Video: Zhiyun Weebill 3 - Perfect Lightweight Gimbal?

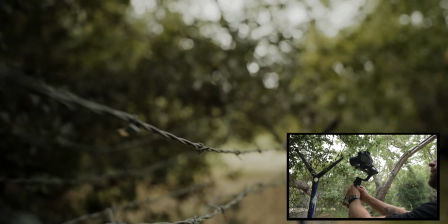And I'm just gonna work my way around this crazy texture of the
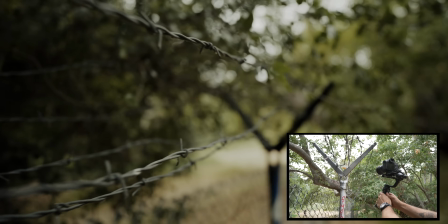trees and the barbed wire and try not to get caught by it while I'm moving past it. So the shot that I want to get now is walking through these trails. There's lots of cool textures and just the trail kind of goes in and out of all these trees. So I want to show that as I'm hiking through. So I'm going to do a point of view perspective. I'm going to put the gimbal in the tilt lock mode, and I'm actually going to hold it kind of like a flashlight.
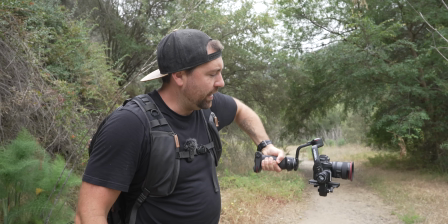So I'm going to be completely vertical with the gimbal, and that allows me to move when I'm walking up and down and let it not bounce as much.
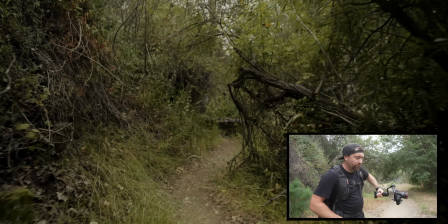And also I can rotate back and forth.
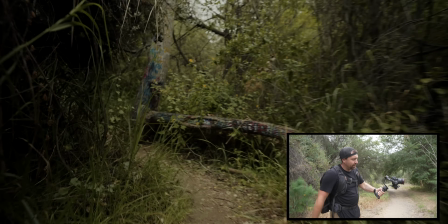And with this gimbal, the new design with this base, it actually gives you a little bit of wrist support when you do this, so it's useful.
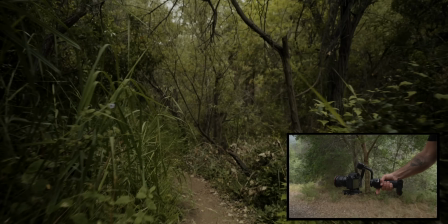And I'm basically going to follow the trail as we move through.
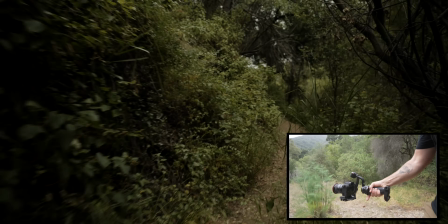And the idea is that I could either play this in real time or I could speed this up and make a hyperlapse out of it, showing me moving quick through this landscape.
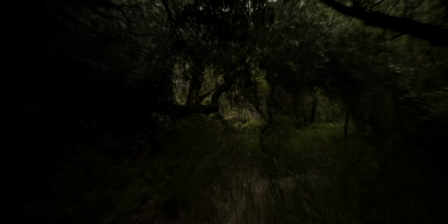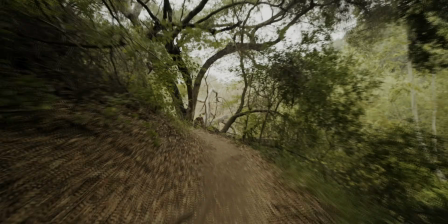One of the shots that I always want to get when I'm working with a gimbal is just the push in.
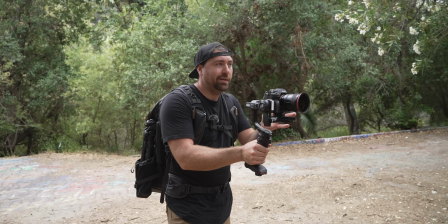And so basically I just set the camera forward. I'm in lock mode or I use tilt lock depending on if I end up turning or not.
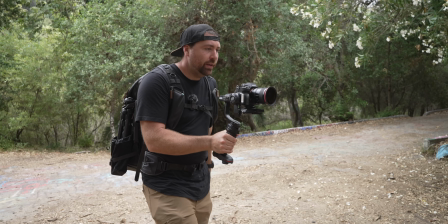But majority of the time, lock mode is the way to go. And then just walking without any bobbing with the camera. That's the hardest thing when it comes to working with a gimbal, is getting all of that up and down bobbing motion, because gimbals are smooth, but they're not going to fix that. So you want to sit down low,
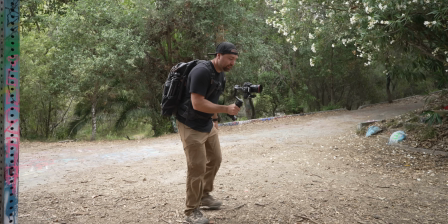kind of like a squat position in a way, and then you're going to just move really slowly.
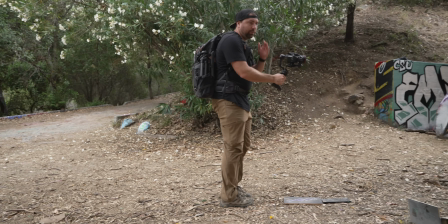And the idea is that you don't want your arm to move up and down. Essentially, your arm is becoming the Z-axis. And it's going to take practice, but that is one of those things that you just learn, and it's going to help smooth out the shot so much. Now I didn't want to do another one of these shots, but I'm going to have the camera pointed up as I go up these staircases. There's 500 stairs to get down to this canyon floor, so I want to show that in a few different ways. So I'm going to use lock mode. I'm going to go up the stairs, I'm going to go down the stairs, just a bunch of different shots of stairs that I could use throughout the video.
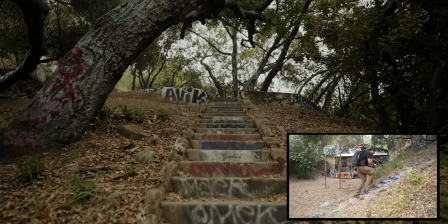For this shot, I'm gonna use like a jib-like shot.
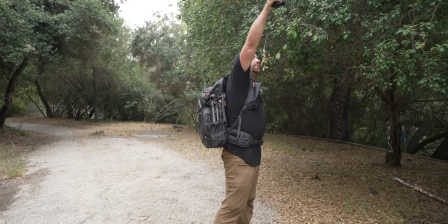So I'm gonna start down low and then raise the camera up way up into the sky to kind of give that like floating camera feel. And this is was a farm or something, but it's a cool thing to show like all these ruins over here. And so I'll start down low and then it reveals what's way up above. Let's do this. So that shot looks cool, but I'm also just gonna get a shot from like way up in the sky and like moving around this space, because I don't know what I'll use for the edit and how much time I need, but it might just be cool to see it from a higher perspective than the reveal. Whenever I'm doing these videos, you never know exactly which B-roll makes sense, if it's a scene where you want to reveal something or if it's a scene where you're just cutting fast, so you just need quick shots. So it's good when you have time to just get options and try some different things that could be used in the edit.
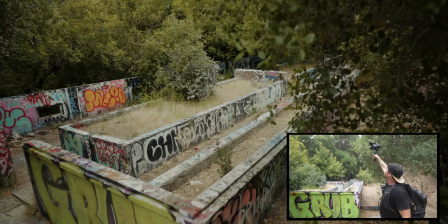Okay, for this next shot, I want to create an orbit. This is a move I like to use all the time when I'm flying a drone, but you can do the same type of thing with a gimbal. And the powerhouse is a big part of the story. It's down here. And so I want to create this big kind of arcing, swinging motion where it's in the background and you have some trees foregrounded,
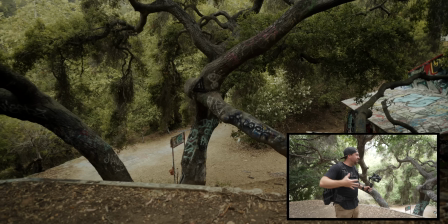and it kind of shows the area and it shows how nature is kind of integrated in with all these ruins.
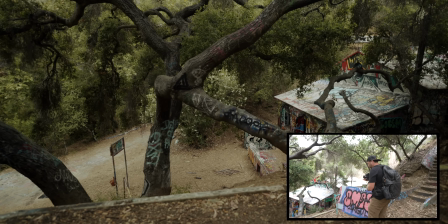So I'm going to start over here. I'm going to make sure that I'm locked my focus on the powerhouse, because that's what I want to be in focus and I don't want it bouncing.